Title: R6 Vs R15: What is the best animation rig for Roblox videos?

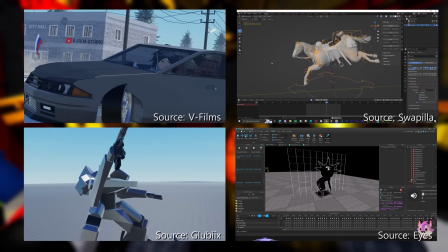9:05 Animals, vehicles, robots, maybe a monster, everyone has the freedom to make these rigs.
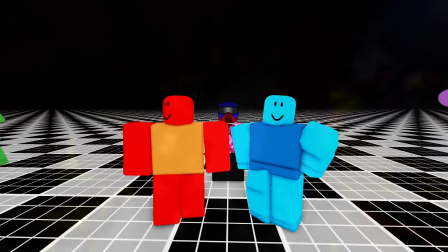9:10 And over the years, people have made derivatives to the classic R6 and improved on R15's feature.
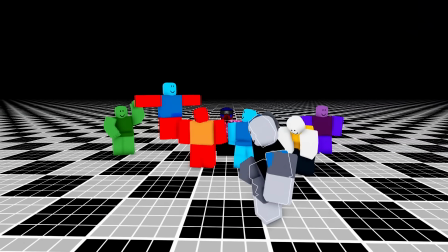9:15 Why don't we have a rundown on the rigs that have a unique twist on the formula?
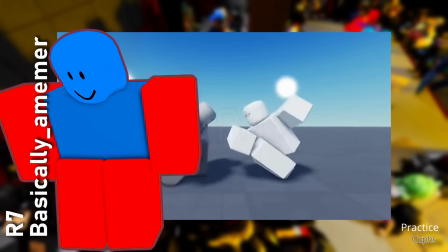9:23 R7. R7 is a modern modification of R6.
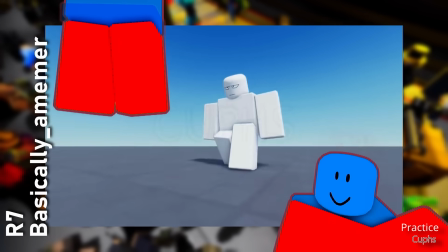9:27 It simply adds an additional joints to the torso, such that you can animate the bottom half and the top half of the rig independently,
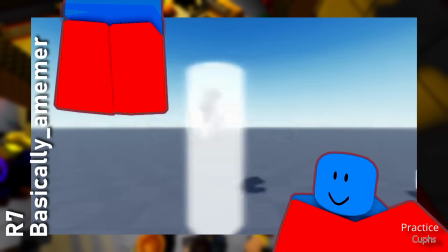9:34 resolving the issue of R6's leg dependence on the torso.
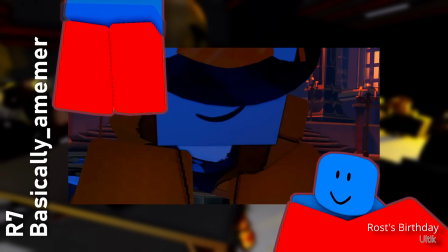9:37 It's a great compromise that takes the separation of the upper and lower body seen in R15 rigs with simple R6 limbs.
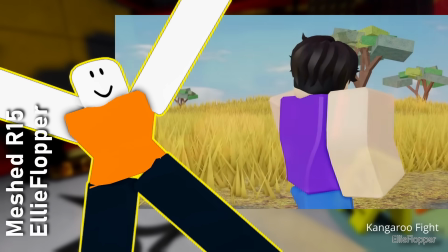9:45 Skinned R15. Skinned R15 gets rid of the ugly cementation of the joints by replacing the arms and legs with a single mesh.
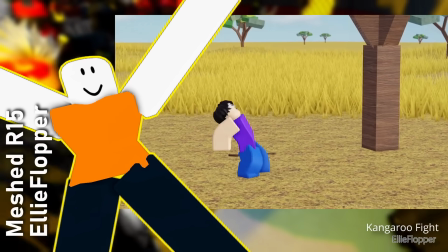9:52 Now you don't have overlap issues. Instead, the mesh will fold in on itself naturally and smoothly.
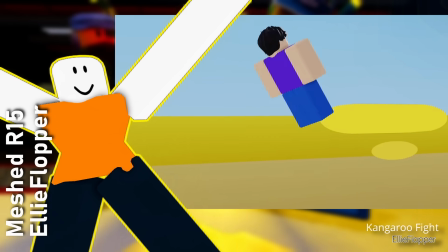9:57 This way, you can have the bodily expressiveness of an R15 rigs without the seams in between the joints.
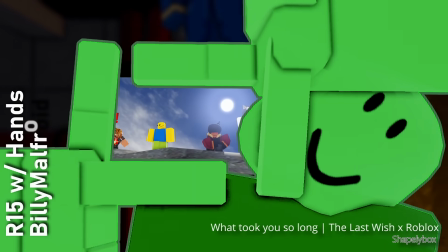10:02 Rigs with hands. What if 15 segmentations are not enough for you?
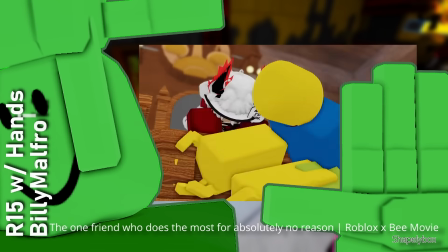10:07 What if you wanted more? You sound like a psychopath, but let me introduce you to Rig with Hands character model. which adds fingers to the hands of the models.
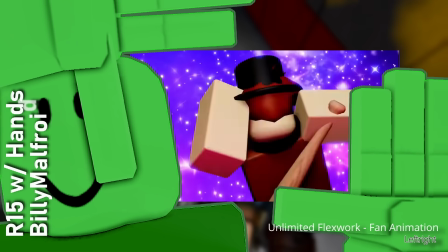10:15 Hands are a highly expressive part of the human body, so this rig gives you the extra digits on Roblox characters' stubby arms.
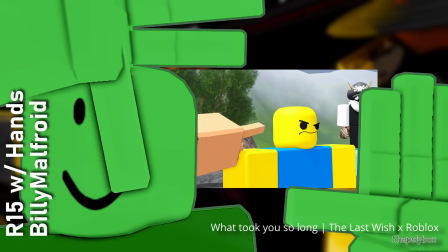10:21 It helps that the fingers themselves are simple and blocky, just like the rest of the body, stopping it from looking too uncanny.
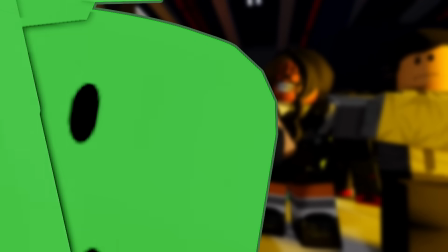10:28 V8 rig is a mix of previously mentioned rigs.
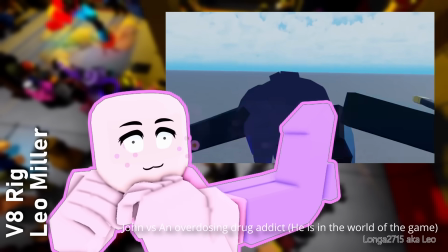10:31 It includes the deforming mesh body and the fingers, but it also adds a unique and stylish face rig, as well as a modification on the body's proportions.
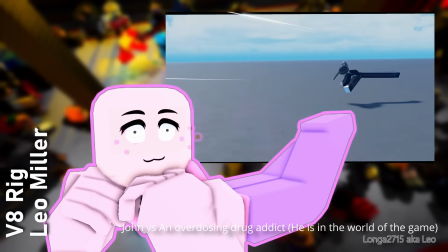10:39 V8 is noticeably more slender, but unlike R15's adjustable height, it's arguably more sleeker and natural looking.
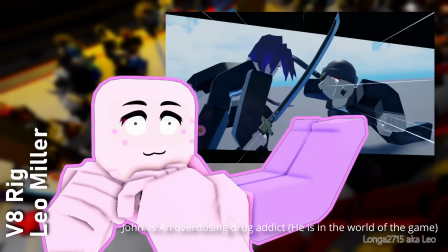10:46 V8 is like a good middle ground between Roblox bodies and real human proportions, with far more expression and articulation and facial animation.
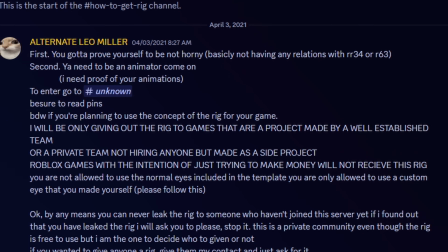10:54 Although the rigs mentioned in the video are free, you must obtain the current version of the rig through a legal server due to a policy on how the rig is shared.
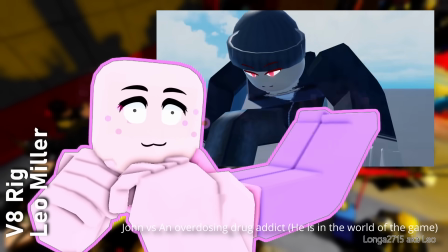11:01 It's a fairly popular rig, and I think it's the most appealing design you'll see in this video.
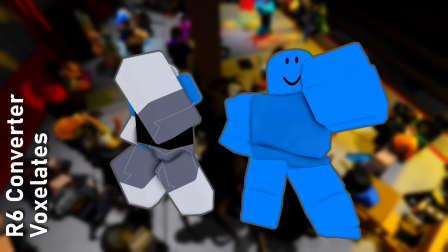11:08 The R6 adapter is a little strange in concept.
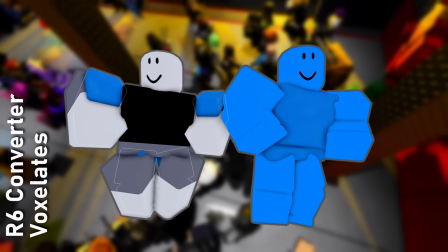11:11 It is a meshed R15 rig, except the mesh doesn't reform, making it look like an R6 rig.
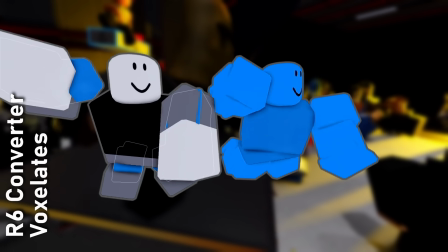11:17 The rig is originally a UGC package that forced any R15 play rig to be adapted into R6, and its usage is fairly niche.
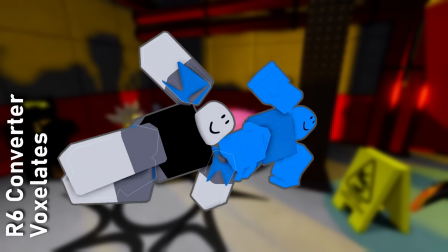11:25 Perhaps it's usable as a quick fix if you want to translate an R15 rig animation back to R6 without doing the entire animation from scratch.
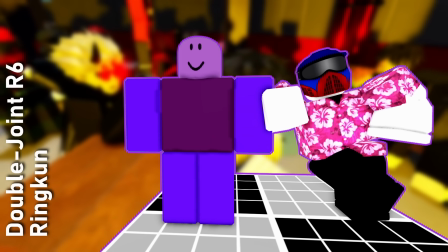11:33 Double joint R6. This is something I cooked up using my custom-built rig utility plugin, which creates double joints for all segments of the model.
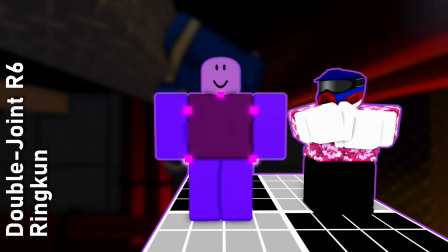11:41 This means that you can animate pivot position of every part of the body anywhere you want, allowing full control on how the limbs can rotate.
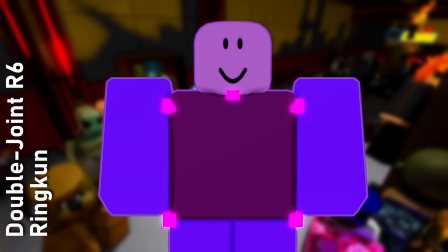11:48 For example, I can rotate the arms like this like normal. However, shifting the pivot joints, I can rotate the body like this.
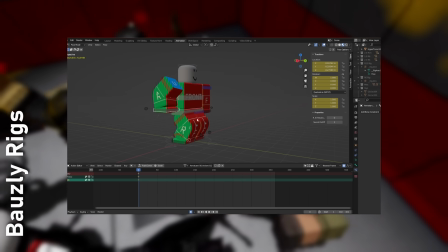11:56 There are some other Blender-related Roblox rigs that are available to the public, but how it can be used is beyond me or the contents of this video. So I think that's all. I see a lot of Roblox videos, and R6 and R15 both take the lion's share of the rigs people use for these projects.
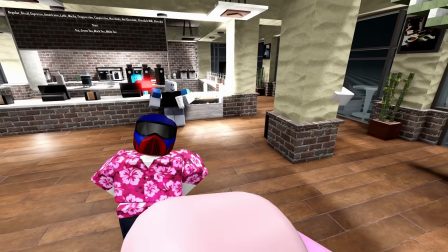12:13 Both serve their purpose, but I want to use this video as an opportunity to explain that there are plenty of options in the world of Roblox video creation,
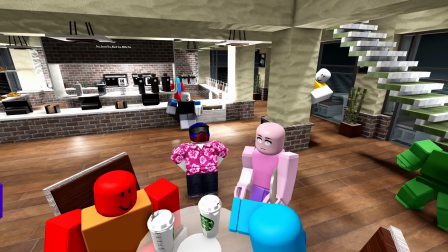12:20 and I think people who are new to this medium should look into these options.
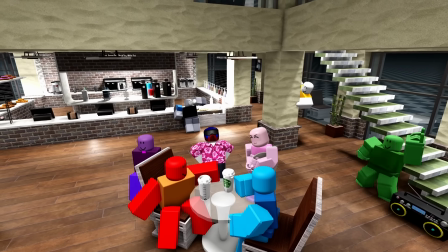12:22 In the description, I have a model that compiles all the rigs discussed in the video, and hopefully, you'll find a rig that is suited to your project.
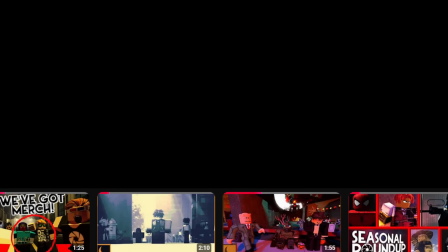12:31 And thank you for watching. I would like to say I apologize for the lack of uploads on the channel,
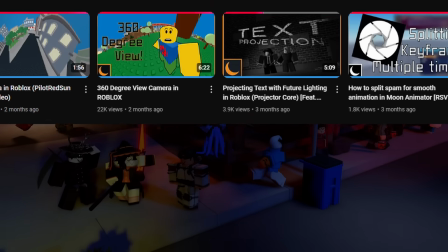12:38 at least the uploads regarding tutorials, which seems to be the most successful videos on RSVP.
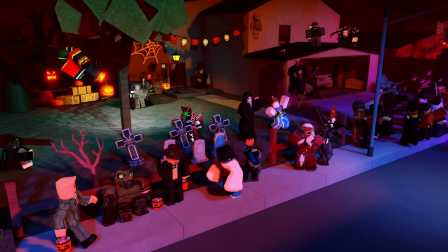12:43 We've been focusing on video content, mostly on the server, and we're trying to experiment seeing how we can interact with our audience.
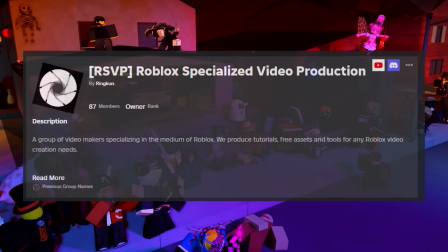12:52 One of the things we've been working on is that we released our merch. That's right, we actually have a Roblox group now, and we have 6 shirts on sale.
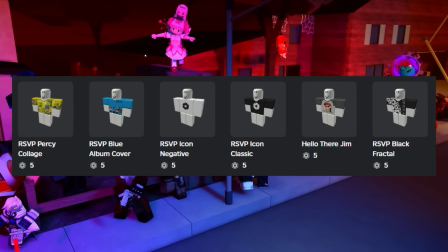13:00 So if you want to support us, you can buy those 6 shirts.
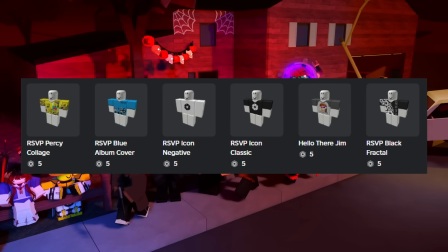13:04 They're at the lowest price of 5 Robux, so hopefully the prices don't break the bank.
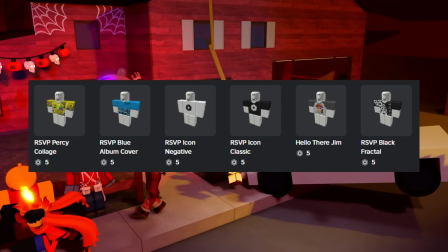13:10 Please support us if you can.